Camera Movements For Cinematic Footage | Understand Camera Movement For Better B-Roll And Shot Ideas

Let's talk about the camera movements, which types of movements exist and what equipment you should use to get these movements.
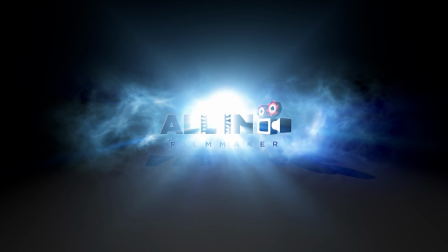But most important is knowing when to choose which movement to enhance your story.
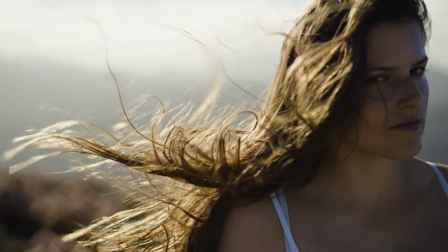(0:19)
Movement can create and increase emotions, which is one of the top goals in a successful storytelling. So you can also say the camera movement is a part of storytelling, like the choice of the lens, composition, settings and lighting. The goal is to move not only the camera itself, but also the audience's attention. In film, something has to move, either the camera or the subject.
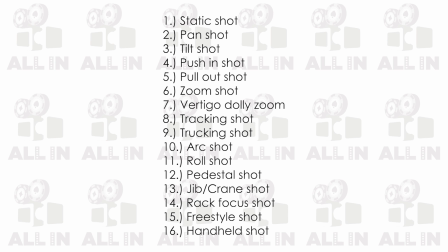(0:39)
The following names of the movements are important to know for you to create a shot list or note down your visions, that your future you or someone else can understand what you mean, so you can share your ideas better with your customers or other team members. There exist countless variations of movement, but the following ones are what every other movement is based on. Every stabilizer is like a brush for a paint artist. It is a tool to help you make your final picture, in this case video.
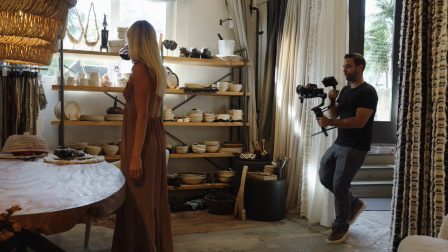(1:06)
To get the smoothest and most controlled looking movements, you should try to ease in and ease out your movements, making everything more pleasant to watch.
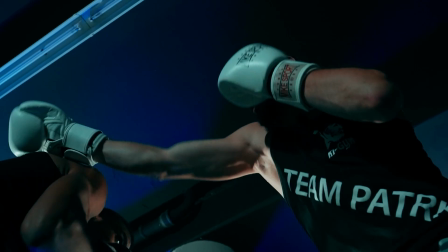(1:14)
Abrupt movements also have their place, but you should choose them with purpose, like everything. Each movement can be slow or fast, which also affects your storytelling at the end.
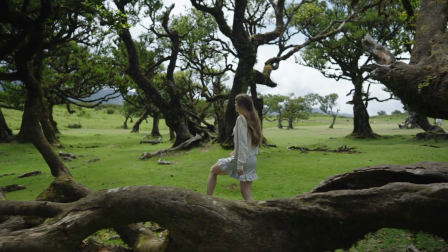(1:23)
All the movements can be enhanced to make it visually stronger when you use a foreground in the frame.
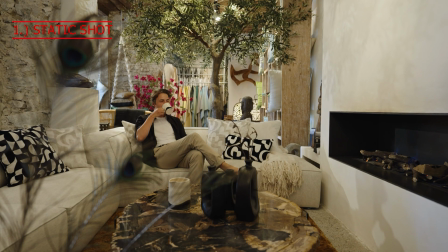(1:29)
The first one is the static shot. The camera itself is stationary and has no movement at all.
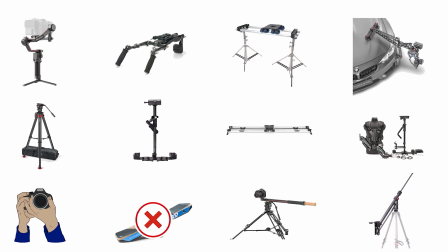(1:34)
It's mainly achieved with the tripod, on a dolly or every other stabilizer that can be used without movement.
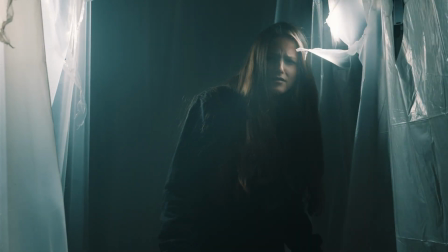(1:40)
It's great to show sadness, peace and silence, or also that someone is trapped, when before happened a lot of movement and now not anymore.
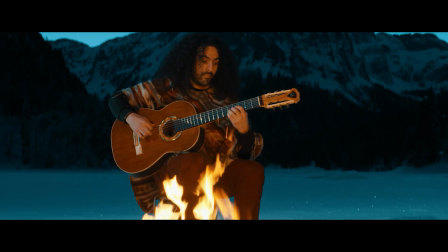(1:47)
It can also be used for dialogue sequences or performances by a musician, dancer or an actor. It gives you the freedom to work with precise compositions, and the focus is more on the blocking and staging.
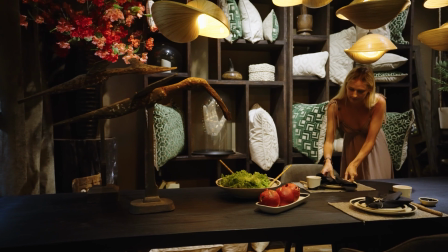(1:59)
The next shot is the pan. This is when the camera moves at a fixed place horizontally from left to right or vice versa.
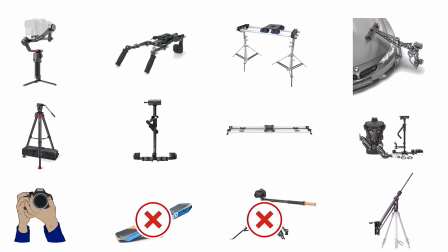(2:06)
You can get this shot with the tripod, gimbal, Steadicam, slider or every other stabilizer which has a fluid head on it, like a dolly.
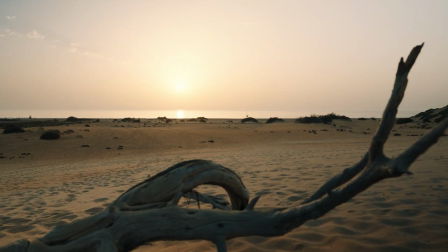(2:14)
It's often used to reveal something, show an environment or follow an action.
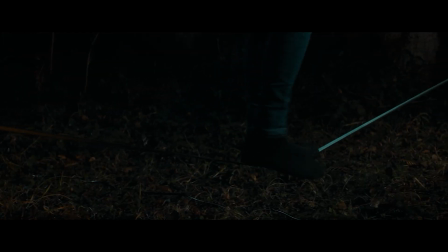(2:18)
Slow pans can build tension and curiosity or reveal something, and fast pans create more energy.
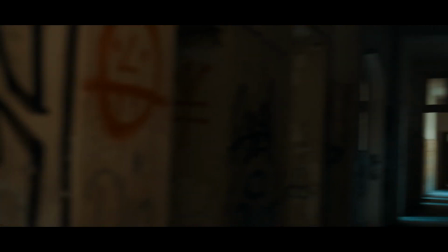(2:25)
You can create an effect of turning your head in the POV perspective or other effects like a whip pan transition,
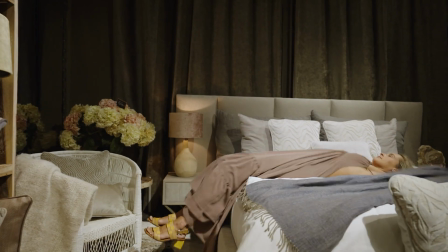(2:32)
which can combine two different locations through time and space.
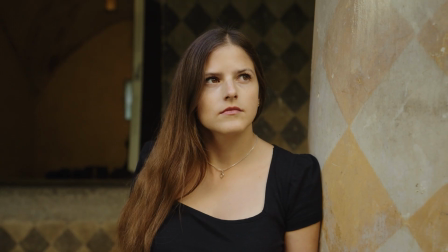(2:36)
Noteworthy is that the color and brightness of the end from the first pan shot match the beginning of the next shot, so it looks more seamless, and also ensure that you pan both in the same direction,
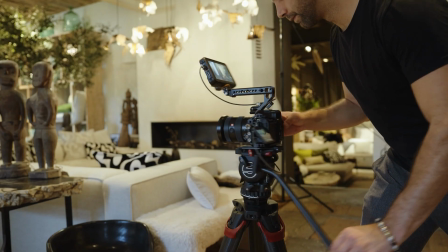(2:47)
so it can be matched in the post. That means the first shot should have at the end a whip pan to the right.
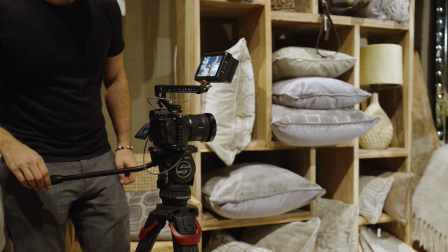(2:53)
And now the second shot starts with the whip pan to the right and stops right on your subject. It can also be used if you have to film two actors but they aren't available on the same day. You can imitate it as they are there, even if they are not in the same space.
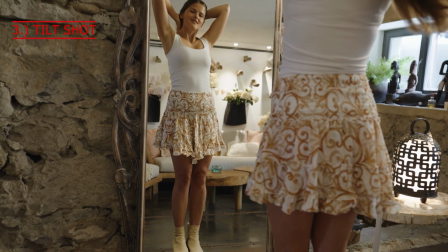(3:07)
The next shot is the tilt. This is when the camera moves at a fixed place vertically up or down.
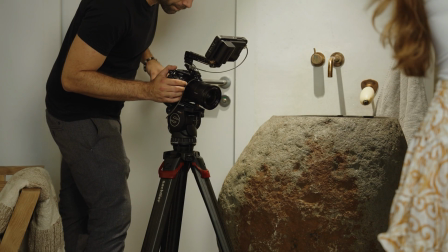(3:13)
You can get this shot with the tripod, gimbal, Steadicam, slider or every other stabilizer with the fluid head like a dolly.
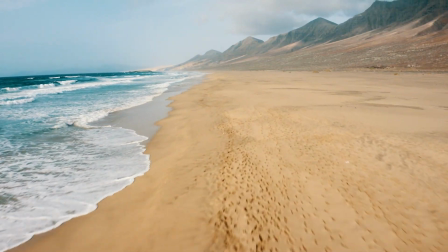(3:20)
This shot can also reveal something or show an environment. It's also a good shot to start or end the movie.
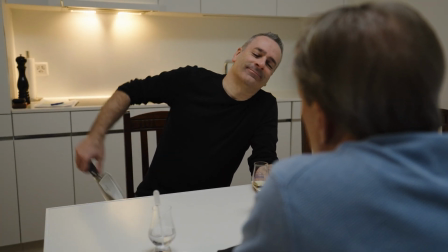(3:25)
It has the power to give a character more dominance or show weakness. It can also be used to show how big or small something is. And the whip pan works also in this direction. The next shot is the push in.
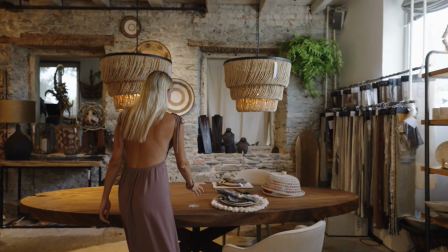(3:37)
This move is created when the camera gets pushed in closer to the subject.
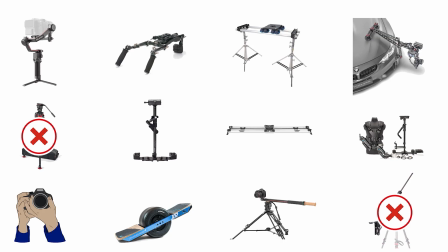(3:41)
You can achieve this shot with the dolly, slider, slide pod, gimbal, Steadicam, one wheel or handheld.
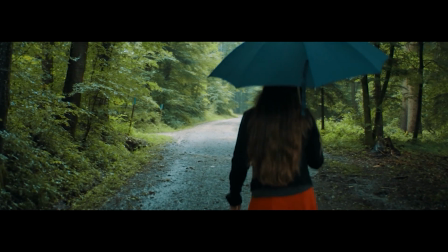(3:47)
It creates the effect to the audience that they are right in the moment, to show that something important is happening with the subject, or to show details.
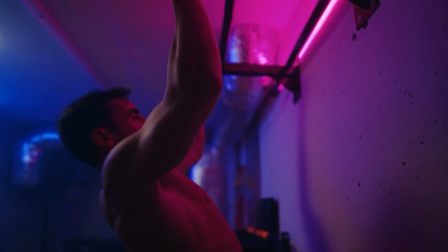(3:54)
It's often used to show internal conflicts. A fast or a slow push-in can also create tension or comedy or be terrifying.
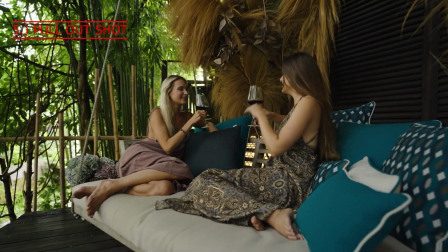(4:02)
The next shot is the opposite of the push-in shot. It's called the pull-out shot.
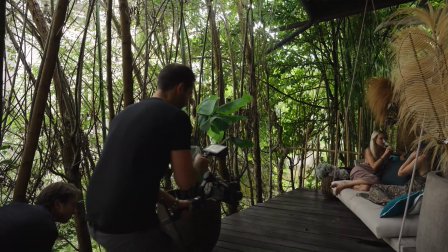(4:07)
This move is created when the camera gets pulled away from the subject.
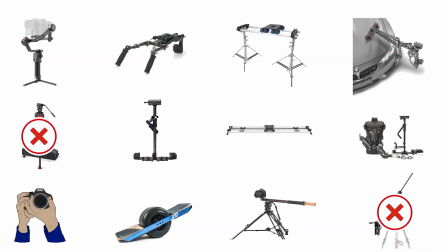(4:11)
Also, these shots you can achieve with the dolly, slider, slide pod, gimbal, Steadicam, one wheel or handheld.
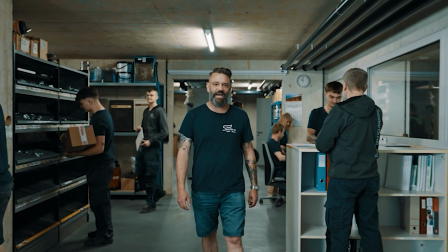(4:18)
It shows disconnection from something or can be used to end a movie or a commercial or to establish an environment.
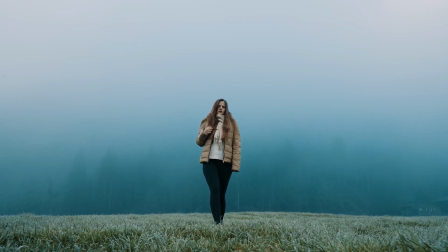(4:24)
It's also able to create the feeling of isolation or when someone loses a battle.
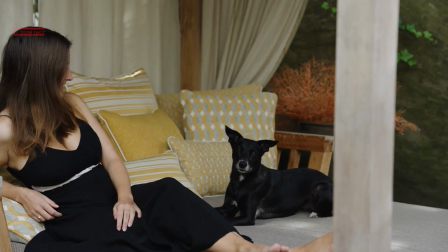(4:29)
That brings us to the next very similar shot, the zoom in or out. This can only be created with a zoom lens.
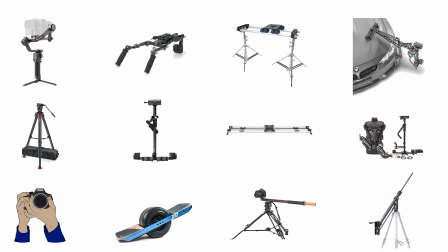(4:36)
Every possible stabilization can be used for this shot type as long as you can zoom. The camera is usually not moving. Only the zoom creates the effect of movement. Our eyes can't zoom. Because of that, it's a very unnatural way to show something. Fast zooms create energy as well as nervosity, tension, dramatic or also comedy, whereby slow zooms can create mysterious, uncomfortable or curious feelings.
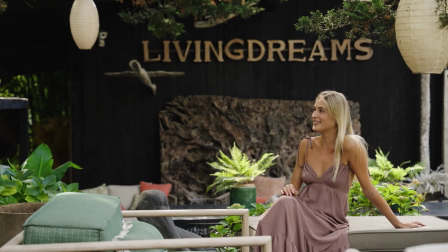(5:00)
It's often used in the horror genre. Zooms generally can also be used to reveal something.
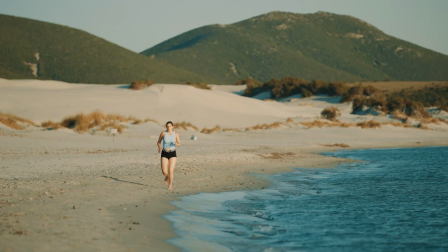(5:05)
The effect of distortion and compression can be used to your advantage. That brings us to another exciting shot, which is the vertigo dolly zoom.
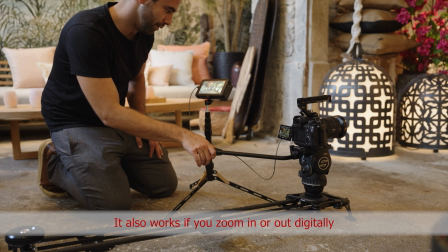(5:13)
It can be created in two ways, either a push in while you zoom out or a pull out while you zoom in. In both ways, the subject stays roughly at the same size in the frame, but the background comes closer or goes further away.
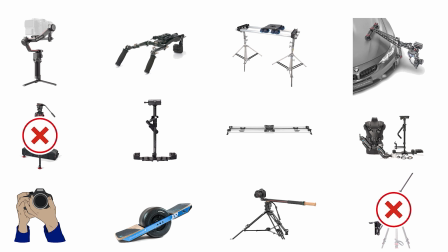(5:26)
It can be created with a dolly, slide pod or a slider combined with the zoom lens. Also gimbal or a Steadicam can be used, but it creates some shaking. Only when you have a wireless focus system this can be avoided. But with the gimbal you still have some slight up and down movement, which looks like shake at the end in this effect. Only if you can walk like a ninja, then you can get an acceptable result. But the best results you still get with the dolly or a slider. It's great to show that something is happening, to enhance a shocking moment, to show a conflict or a character is realizing something. Pushes you as a viewer into the character and their emotions. Can also be used due to the compression effect of the lens to bring the background closer to the character,
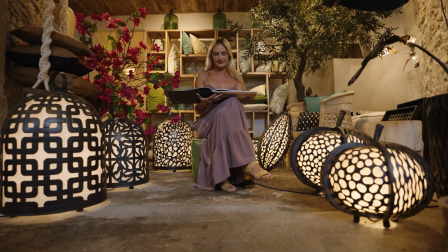(6:07)
to show that the character is into something, or the opposite, to bring the background further away.
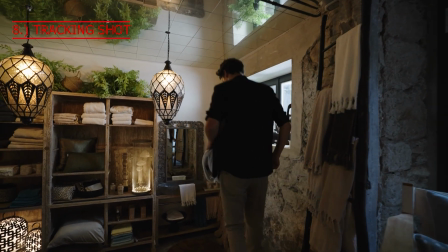(6:12)
The next shot is the tracking shot. This is created when the camera follows in front or behind the subject.
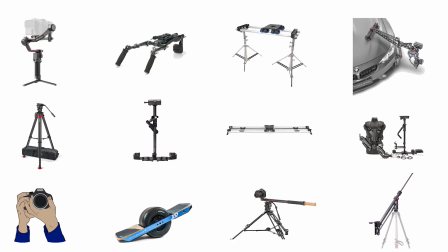(6:17)
It's often used to follow a person from place A to place B. You can get this shot with the gimbal, dolly, Steadicam, one wheel or handheld.
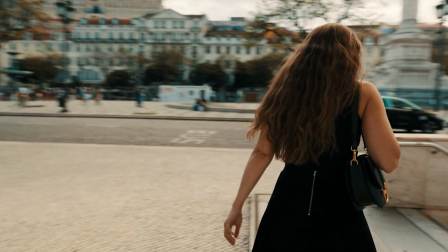(6:26)
It's often used to get longer takes. It can build tension and should bring your audience to ask the question, where is the character going and what happens there.
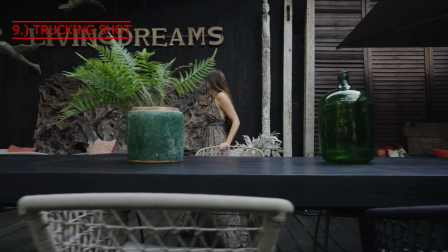(6:34)
A tracking shot is similar to a tracking shot, but it means that the subject is tracked sideways.
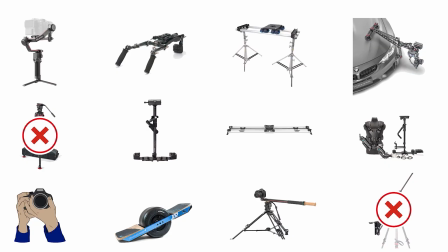(6:40)
Also this shot you can get with a gimbal, dolly, Steadicam, one wheel or handheld. It is also a tool that allows you to play with the screen direction. Let's make an example.
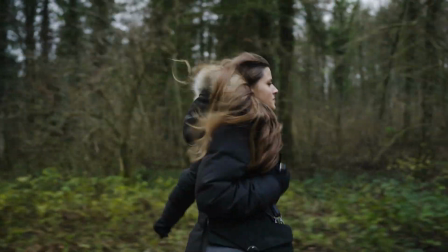(6:49)
Behind someone is a bad guy. In front is the only escape route. If the character moves forward, she's safe.
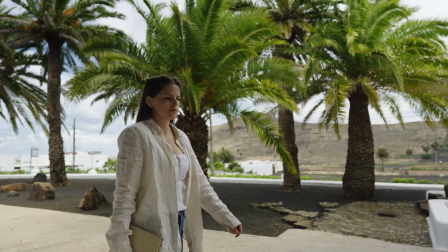(6:54)
If she goes back, she starts a conflict. But it can also be used to follow a subject from place A to B. You can also create an effect with this shot.
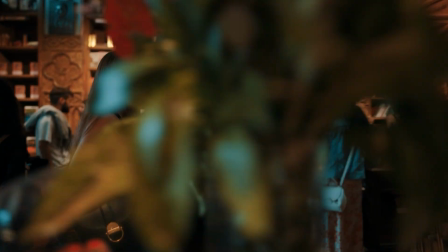(7:03)
If you have an object that passes the whole frame, you can mask this out and transition so to the next shot. How you do this in the editing software, you learn in the editing chapter. The next shot is the arc shot.
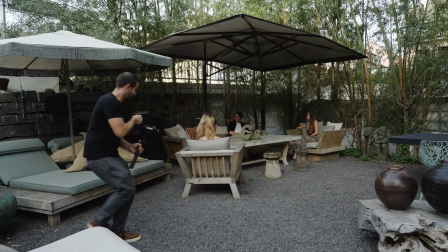(7:14)
It is created when you spin with the camera around your subject while the subject stays centered or at the same spot frame. This can happen horizontally or also vertically.
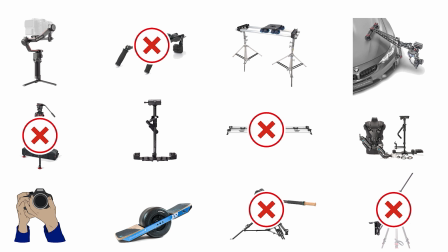(7:23)
You achieve these shots with gimbals, Steadicams, dollies, especially when they have round tracks with the one wheel or special self-built rigs.
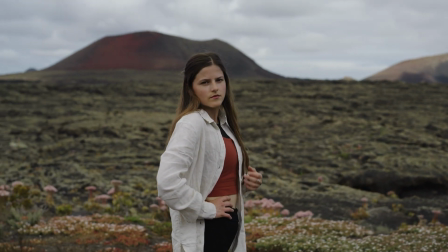(7:31)
It creates a very dynamic image with a ton of movement, which is called parallax.
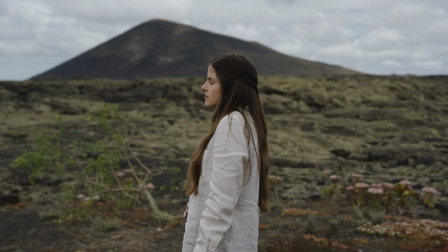(7:36)
The background and the foreground move a lot, but the subject stays framed at the same place in the frame. It's used to show that something unexpected happens or to show an intimate scene with many emotions, or simply to get a lot of fancy movement.
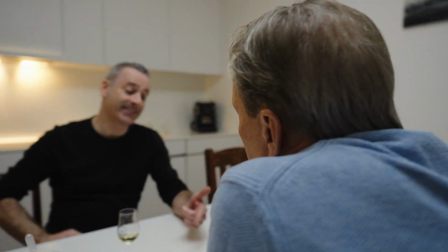(7:49)
Often it is a creative movement to break the 180-degree rule in composition, to show something is changing now.
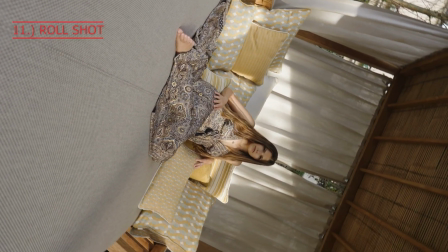(7:55)
That brings us to the next shot, the camera roll movement. This is when the camera rolls around the center axis of the lens.
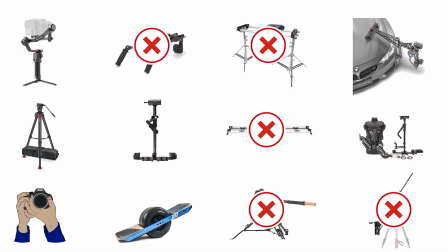(8:01)
You can get this shot with the gimbal, Steadicam, handheld, or a special camera roll head for the tripod, which is very expensive by the way.
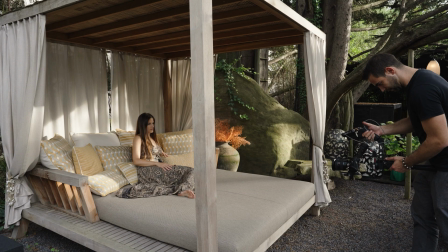(8:09)
The easiest way is still by using a gimbal.